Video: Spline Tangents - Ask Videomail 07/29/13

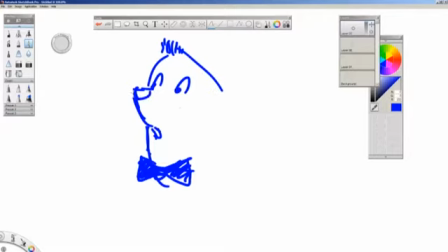12:35 Please forgive my terrible boo-boo, my terrible boo-boo drawing, all right? But at any rate, see this line, this dynamic that's going on right here, okay? See how this comes down, and then you have the bow tie, which can be placed anywhere, okay?
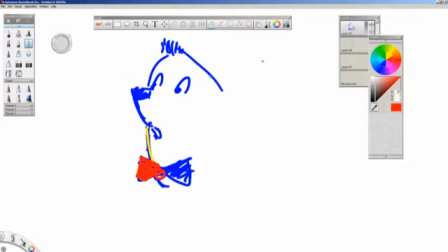12:51 So, but what would happen was, this is something that Joe described, was that as Boo Boo would like turn around, this is what they would end up getting. His nose, right, would come down, right, and then you have his little mouth, right, but as he'd start turning towards us,
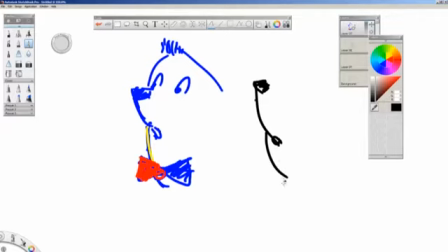13:10 you'd have that side of the face go right into where the bow tie is, and then his shoulder as well would kind of come out from somewhere like right here, okay, flattening everything.
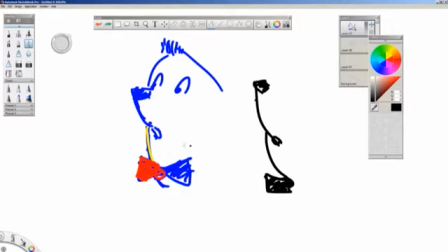13:26 So what was the solution? The solution was they actually had to make it so that the bow tie was positioned with tangents in mind all the time, okay? So if they were getting this kind of tangency happening at this meeting point right here, they would take the bow tie,
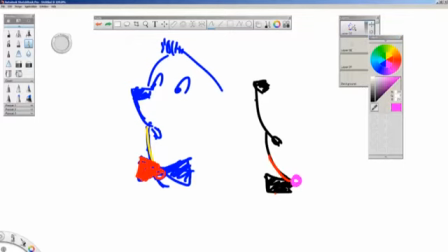13:45 okay, and let me use a different color, fuchsia, right? Take the bow tie and actually move it like this, okay? So the bow tie actually felt, because this was going into the middle of the bow tie, right? It wasn't hitting, this corner right here, it actually felt like his chin was behind the bow tie.
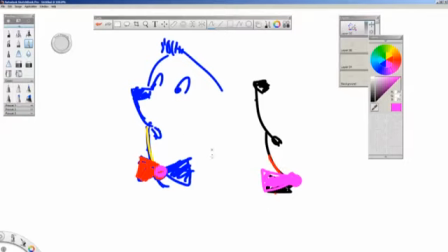14:04 You see that? So that's the difference, okay?
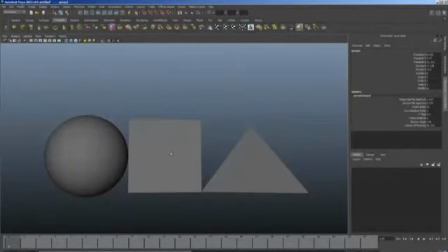14:08 So again, kind of going back to 3D, this is why it's so important to pose to camera. Your character, look at the contours of your character.
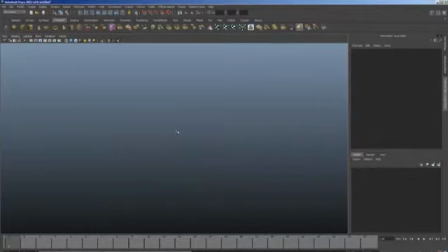14:19 Let me reference Morpheus real quick, and we can experiment and investigate just a little bit further on this.
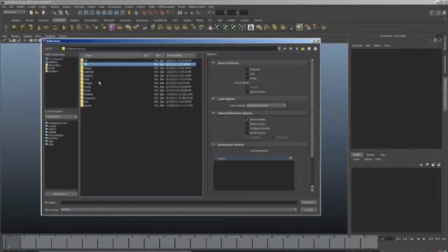14:26 When you're working with your character, it's very important to know where those moments are going to come up. Once they identified that with Boo Boo, they were actually free to kind of like move forward and kind of get excited about
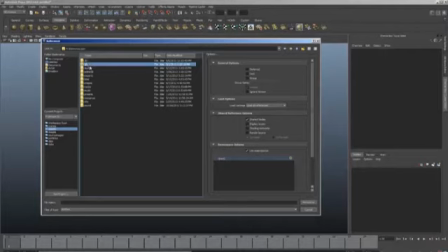14:44 the control that they had, because they identified it and they started working forward, okay? Sorry it's taking me so long to find Morpheus. I just keep on going in circles here. There we go. Okay. So on Morpheus, I'm pretty sure that there's not going to be some too terrible of places that stick out too badly.
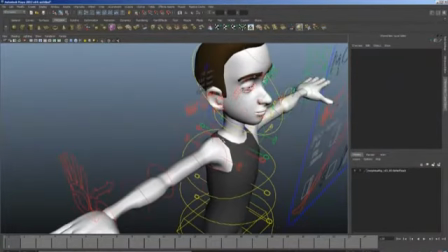15:02 But regardless, well, he does have these. All right. So these like arm straps.
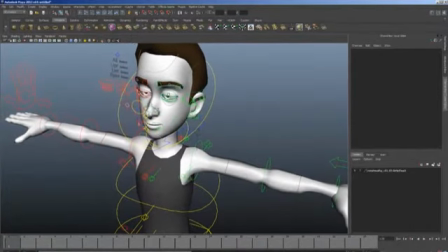15:07 This is like a really bad tangent right here. Okay. See how his chin goes right into, let me turn off these curves here. See how his chin goes right into and tucks in perfectly into this? We have horrible tangents going on right here.
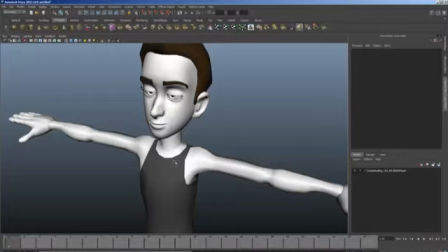15:22 In fact, if you kind of like squint your eyes, you can actually flatten this without even really trying at all. You can really actually, like in your vision, squint at this right now. And look, you can really imagine his chin is resting on that shoulder.
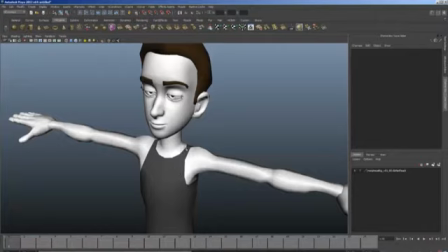15:37 That's how easy it is to make this feel flat, okay? So especially if you have, you know, contours that are
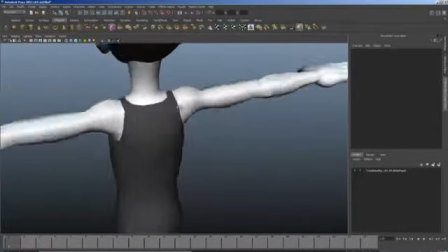15:46 hugged by geometry lines or texture lines like this, these are going to be trouble areas, okay?
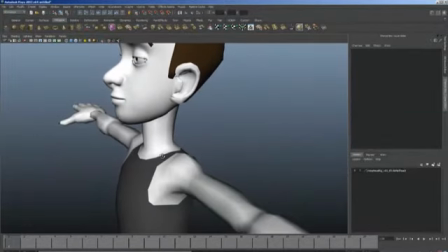15:55 So not really seeing anything too bad. This is create a little bit of a tangent right here.
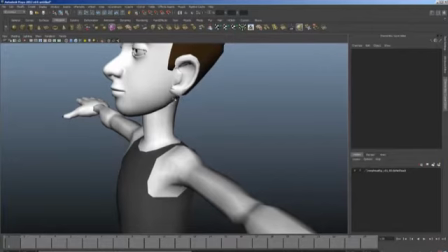16:01 See that? The corner of the ear with the jawline and then the back of the neck. That feels super flat as well, okay?
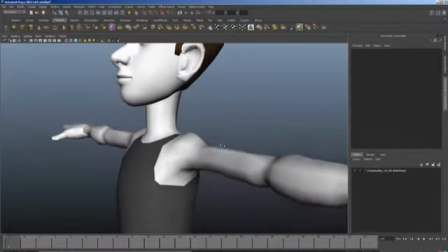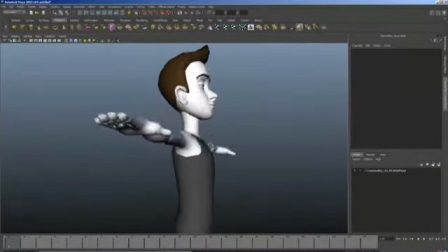16:16 Just trying to find some more. Yeah, I think that's probably all that needs to be.
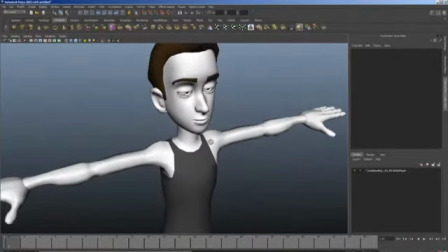16:24 Yeah, that chin in this area, very, very, very dangerous. Here's on the other side. Just squint your eyes. You can literally make it so that it looks like in your vision, your field of vision, that his chin is resting on that shoulder.
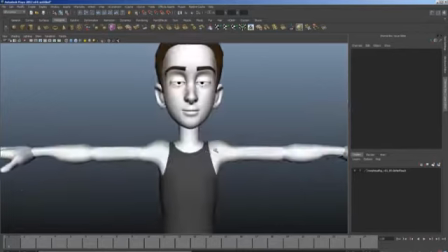16:36 Okay, so be on the lookout for that.